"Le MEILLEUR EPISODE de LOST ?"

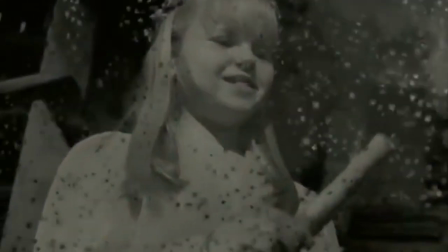(16:31)
L'amour contre le temps est ainsi un perpétuel combat,
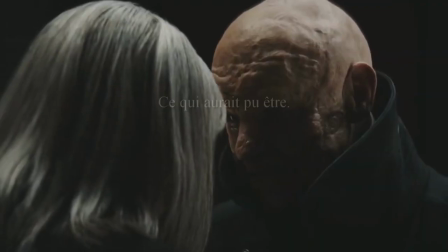(16:35)
interrogeant les personnages à faire la différence entre ce qui aurait pu être et ce qui doit être.
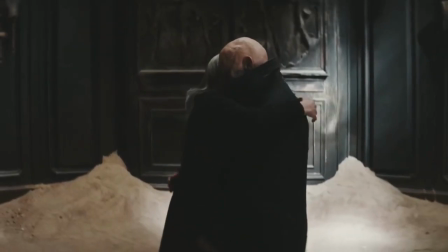(16:40)
Une bataille faisant traverser l'amour à travers les dimensions, les rêves ou les réalités.
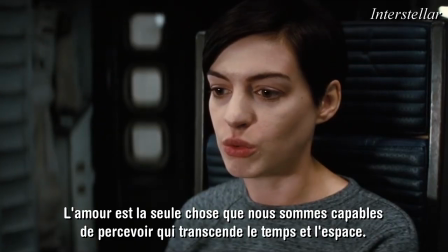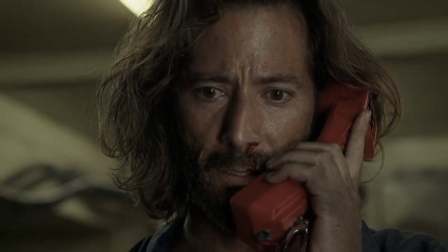(16:58)
Mais The Constant va briser les règles.
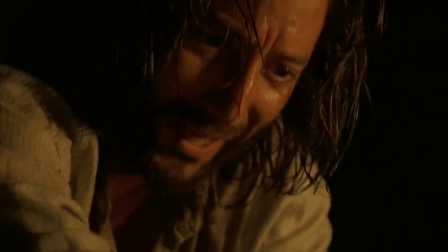(17:02)
Encore une fois, si sans aucun doute on peut déclarer que Desmond est LE personnage qui représente l'amour dans Lost,
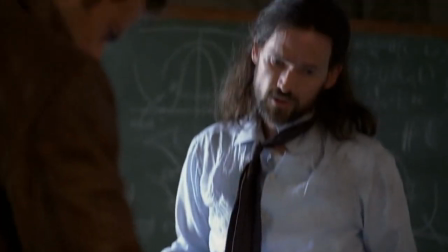(17:09)
il est aussi le personnage qui défie les règles du temps. Contrairement aux autres personnages que l'on vient de citer, Desmond n'est pas en conflit entre l'amour et le temps.
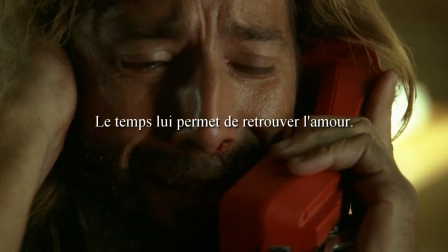(17:18)
C'est le temps qui lui permet de retrouver l'amour, et l'amour lui permet de retrouver sa perception du temps.
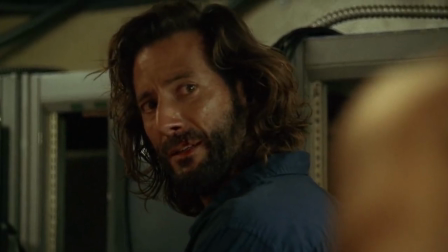(17:24)
Tout à l'heure, je disais que la réalisation, la musique et les acteurs nous offraient une conclusion magistrale, mais ce qui fait que cette conclusion est si bouleversante,
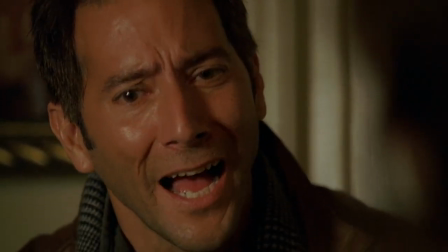(17:32)
si émouvante, c'est que Desmond se réconcilie avec lui-même en même temps qu'il se réconcilie avec l'amour et le temps.
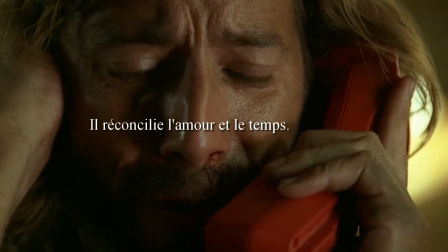(17:41)
Mais mieux que ça encore, il réconcilie l'amour et le temps ensemble.
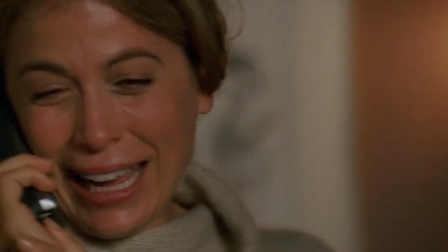(17:45)
Leur amour dépasse les règles du temps mais survit grâce au cours du temps qui leur a permis de se retrouver.
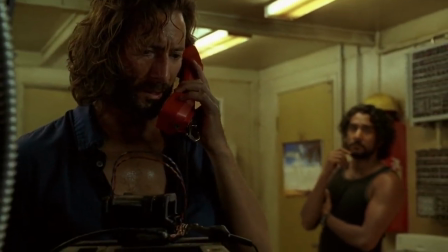(17:51)
La juxtaposition de 2004 et 1996, juste avant l'appel,
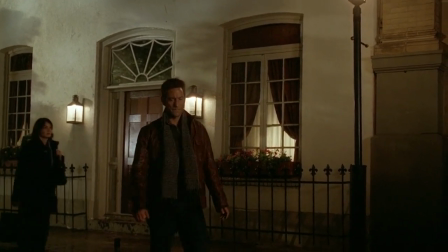(17:55)
nous montre à quel point l'esprit de Desmond est sur le point de se perdre mais paradoxalement comment il
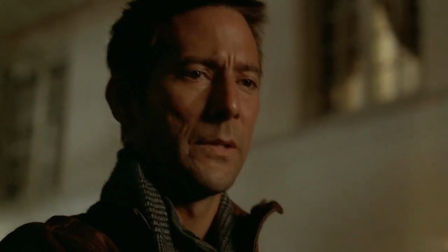(18:01)
se retrouve quand il entend Penny car souvenez-vous Desmond veut retrouver sa vie d'avant.
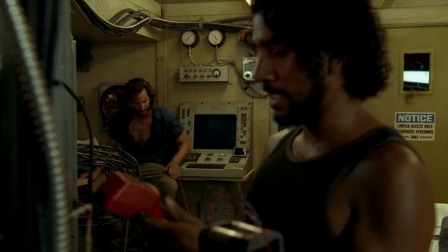(18:07)
Le choix d'être accompagné par Saïd lors de cet épisode n'est alors pas anodin et confirme aux spectateurs ce qui différencie Desmond des autres personnages.
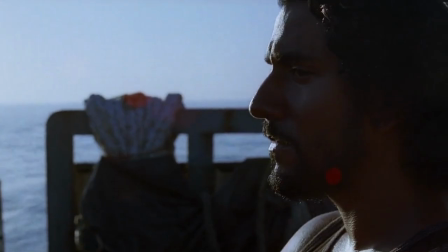(18:16)
Pour Saïd le cargo est à nouveau une épreuve sur son chemin qui l'empêche de retrouver Nadia.
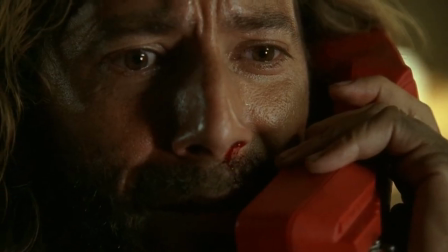(18:22)
Pour Desmond le cargo est ce qui lui permet de retrouver Penny.
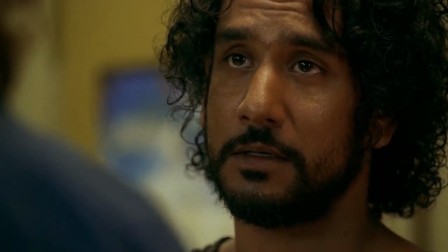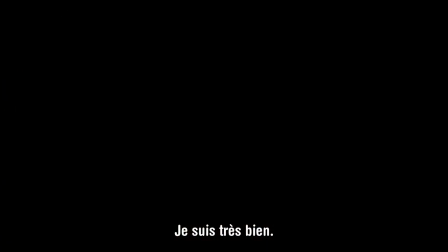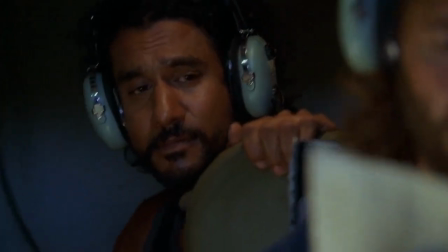(18:38)
La conclusion de The Constant est que l'amour n'a pas de limite. Pas même le temps.
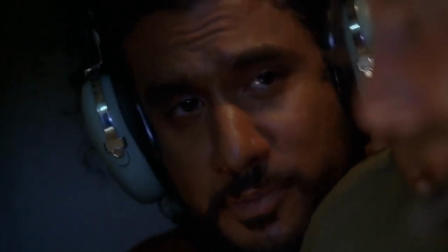(18:45)
Les voyages dans le temps dans les séries de l'époque pouvaient être parfois très maladroits et dans le podcast du 28 février 2008,
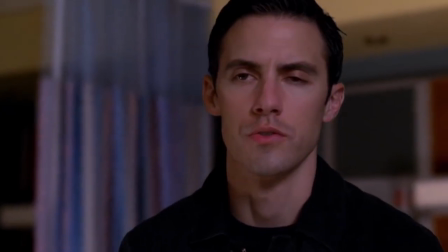(18:51)
Lindelof & Cuse explique qu'il n'avait pas du tout aimé comment Heroes, diffusé en même temps, avait traité de ce sujet et qu'il voulait faire l'inverse avec Lost.
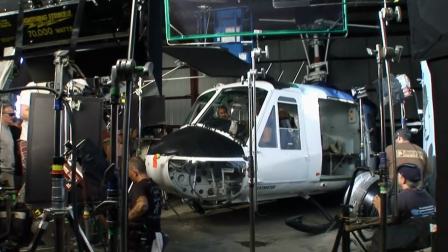(19:01)
Sur le papier, The Constant avec tout ce que l'épisode devait résoudre avait tout pour se casser la gueule, surtout en pleine grève des scénaristes.
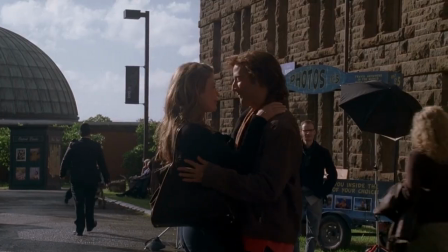(19:08)
Mais The Constant nous offre une expérience extraordinaire, unique à l'image de son personnage principal et de sa quête amoureuse.
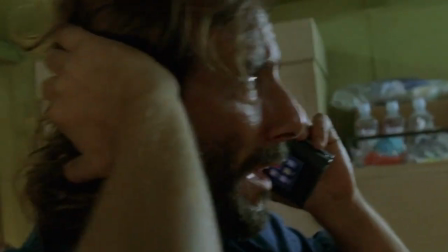(19:16)
Un épisode où l'île et les survivants sont au second plan, car l'important ici c'est de se sentir isolé, piégé, comme Desmond.
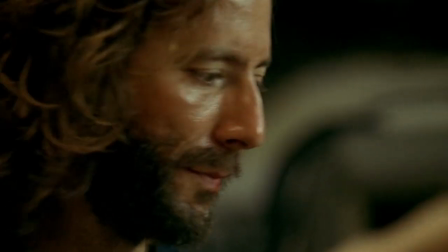(19:24)
Le cargo immobilisé au milieu de l'eau étant la métaphore du personnage perdu, sans repère, a deux doigts de se faire submergé par l'océan du temps.
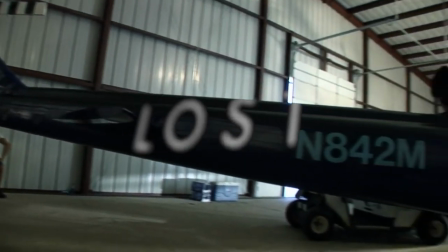(19:34)
Un épisode qui s'affranchit des codes de Lost mais qui reste du Lost à 100%.
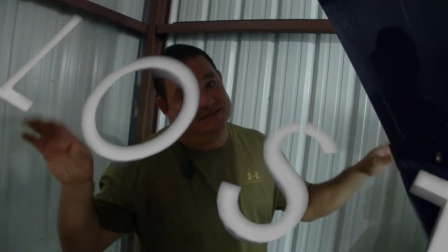(19:38)
Un épisode qui aura nécessité cinq semaines d'écriture alors qu'un épisode traditionnel n'en demande que deux maximum.
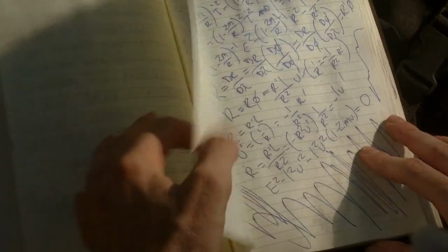(19:45)
The Constant semble être alors aussi le combat de Kyuze Lindelof contre le temps,
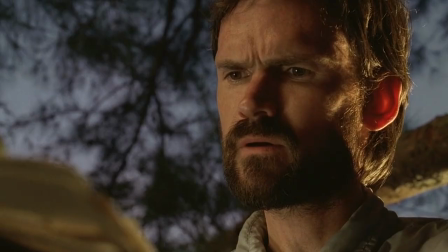(19:50)
un temps qui s'écoulait beaucoup plus rapidement que les autres années à cause du contexte de la grève.
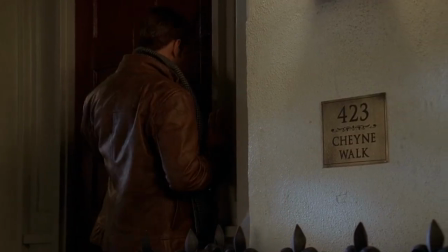(19:55)
Un épisode qui aura permis de nous dévoiler, de par cette bataille des showrunners et de la quête de leurs personnages que, quand on aime,
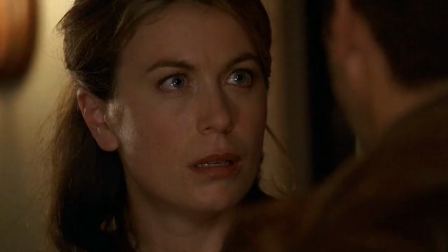(20:05)
même le temps n'existe plus.
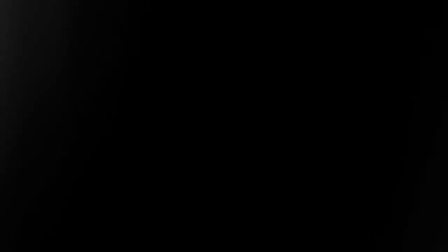(20:08)
Ou, comme l'a si bien écrit Alfred de Musset en 1850, l'absence ni le temps ne sont rien quand on aime.